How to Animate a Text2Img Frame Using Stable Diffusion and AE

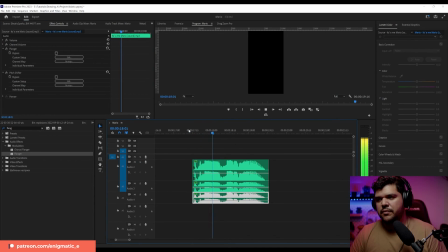[12:30] It's me, Mario.
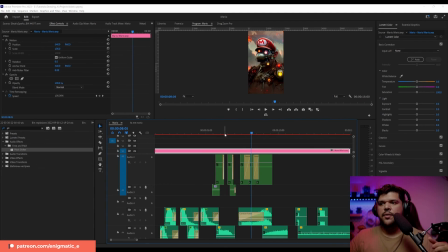[12:36]
Oh my gosh. So I like the audio. I like the voice. I wonder if I should add like an old radio kind of effect, almost as if he has a speaker on his body somewhere. Let me see if I can add something like that.
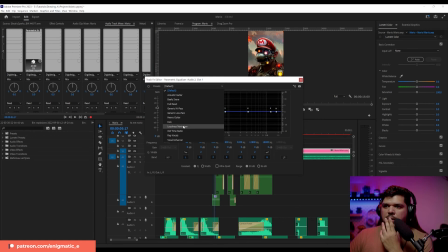[12:52]
EQ. And then there's old time radio.
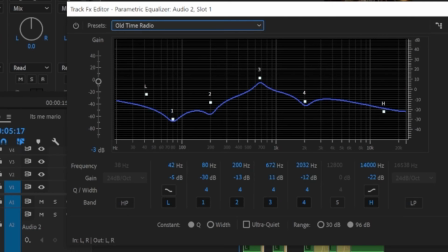[12:58]
That's what I was looking for.
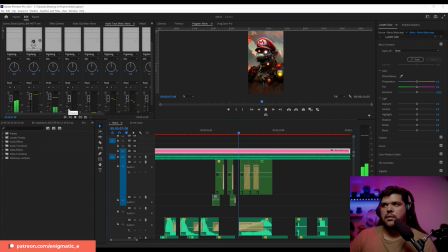Definitely gives it a lot more of a creepy vibe. So cool, man.
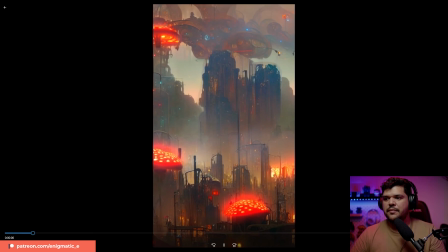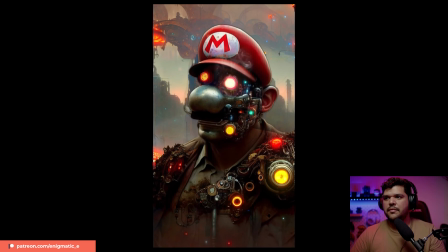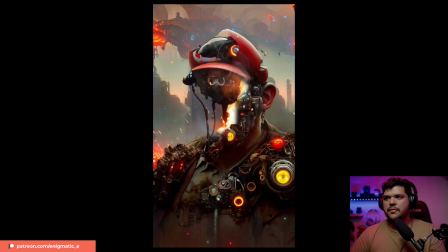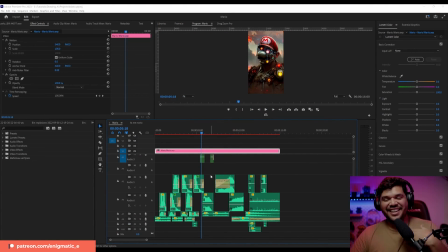[13:25]
Nice. Oh, that came out sick. I honestly wasn't expecting it to come out so cool. I was kind of worried at first. I'm like, it's going to be lame. But I was able to add a lot of really cool details to this.
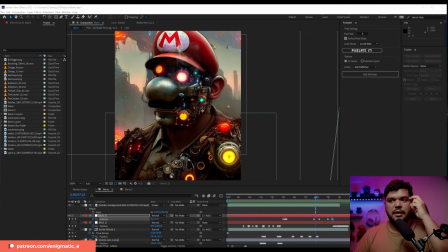[13:41]
And I'm like super happy with the way this turned out. If you guys want me to make more videos like this, definitely let me know. I was doubting myself this entire time, but as I was messing around with it more and really messing around with inpainting, because I had never used inpainting as much as I did today, definitely recommend it. Definitely use inpainting whenever you can. Hopefully you guys enjoyed this. I appreciate everyone who supports me through liking, subscribing, and commenting. We finally hit 10,000 subscribers. I never would have guessed that I would make that many so fast, but I am so grateful for everyone who subscribes, and especially everybody who joined my Patreon. I'm super grateful for that. That helps me out greatly, because then I could dedicate way more time to this, and I want to dedicate more time to this because I love it, man. I love it. Thank you so much, everybody, for watching. Like always, take care. God bless, and